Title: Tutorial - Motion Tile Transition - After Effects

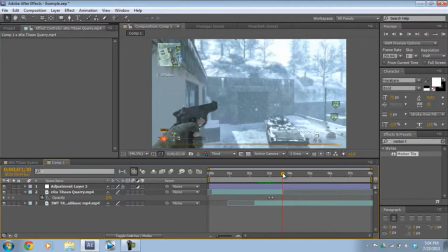4:06 So while it goes out, it fades into the next clip and then goes. So yeah, that's how you do that.
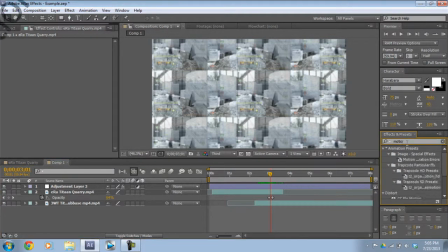4:14 And then, now this looks too plain. We're going to type in our effects here and then look up an effect called Optics Composition.
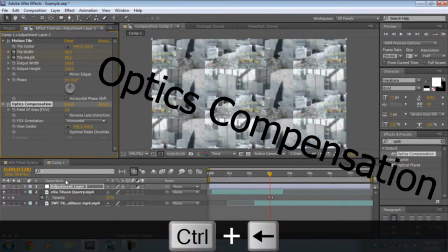4:22 And put that on our adjustment layer as well. And we're going to press E on our keyboard on the adjustment layer. So it brings up our effects. We're going to go into motion tile, and we're going to go on the first keyframe of motion tile.
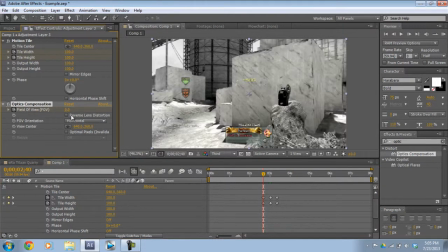4:38 We're going to press the stopwatch on this field of view and hit reverse lens distortion on the optics composition.
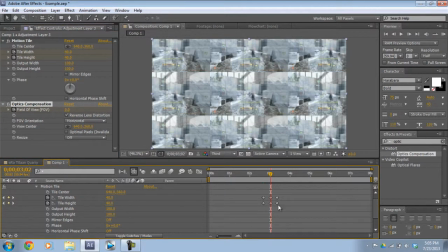4:45 And then we want to go on the next keyframe of the motion tile, and then the one after that.
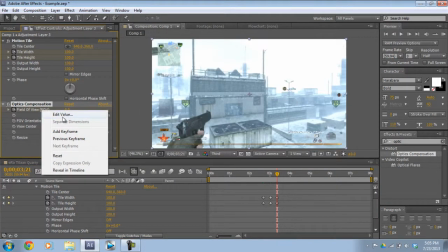4:50 On this one, also make a keyframe on the field of view.
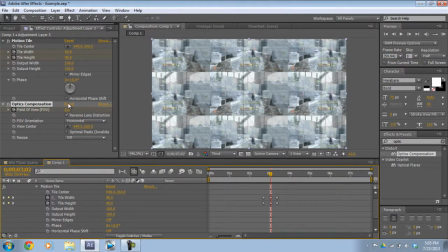4:53 And then you want to go on the keyframe before, so that's where the motion tiles is at its highest. So we're gonna make the field of view 110.
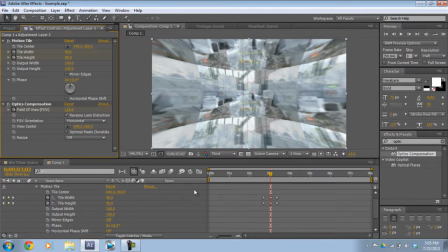5:02 So that distorts it a bit. So now it's like that.
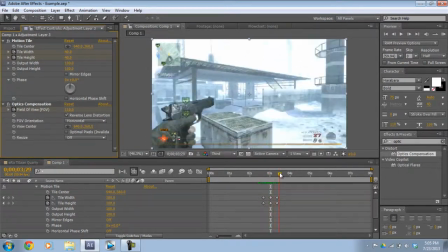5:08 So it looks like it's slingshotting back and then coming back. Okay, and it still looks a bit too plain.
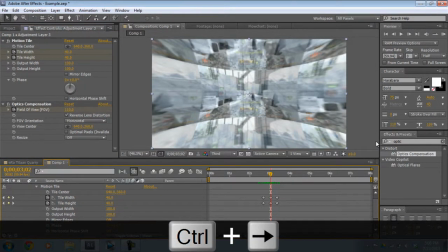5:15 So I'm gonna add in another effect called Gaussian Blur.
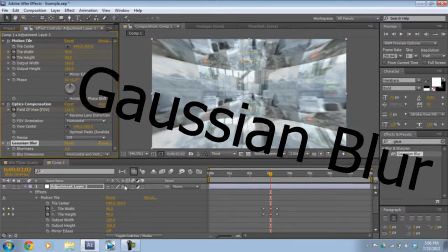5:23 And then add that on here too. And we're gonna just do the same thing like we did for the optics composition.
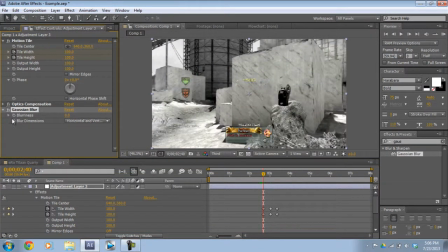5:32 We're going to put a keyframe on the first thing at 0.
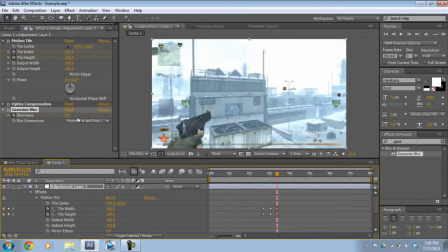5:37 And then go to the last frame of the motion tile and also make a keyframe at 0.
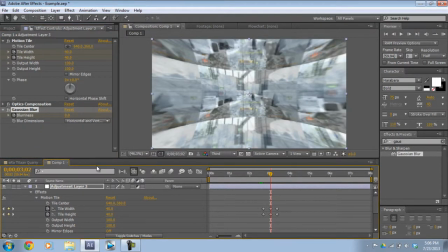5:43 And then go to the middle one where the motion tile is at its highest. And we're gonna blur it a bit.
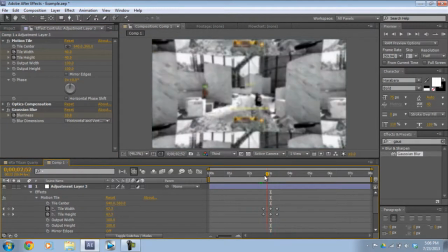5:48 So this gives it like a motion blur effect. So while it goes out, it blurs and then comes back.
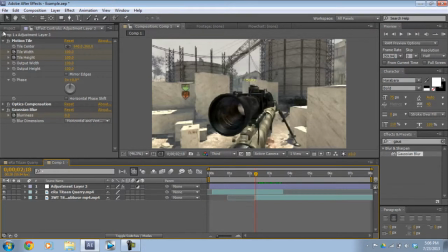5:54 Okay, so let's preview this. But first, I'm just gonna... You always have to have the black bars, you know?
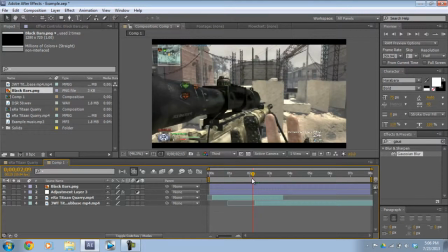6:01 Yeah, always. And... Okay, let's watch it.
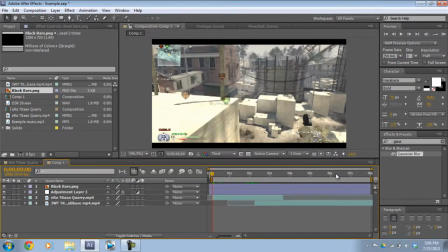6:10 Sec, let me just make this shorter.
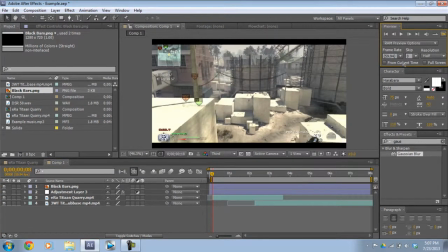6:15 Okay. Let's preview this. I'm gonna RAM preview it.
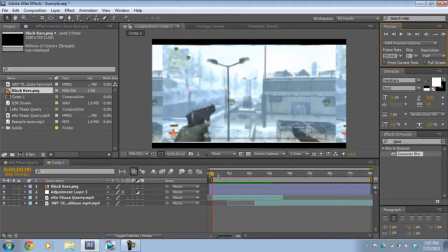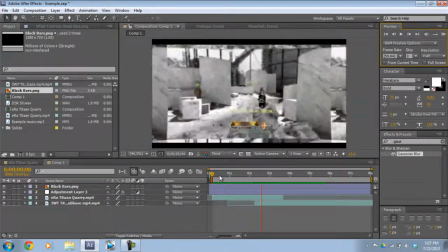Okay, there we go. If you want to make it a bit slower, you can always move the keyframes a bit more frames apart.
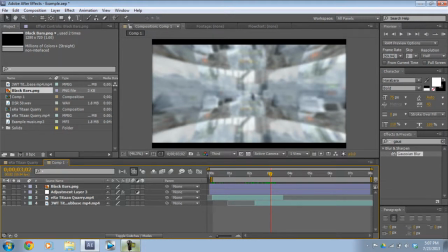6:38 But yeah, guys, that's how you do it. So I'll see you guys next time.
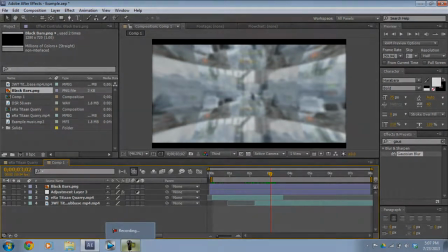6:43 Hit the subscribe button. This has been Ninja Edits.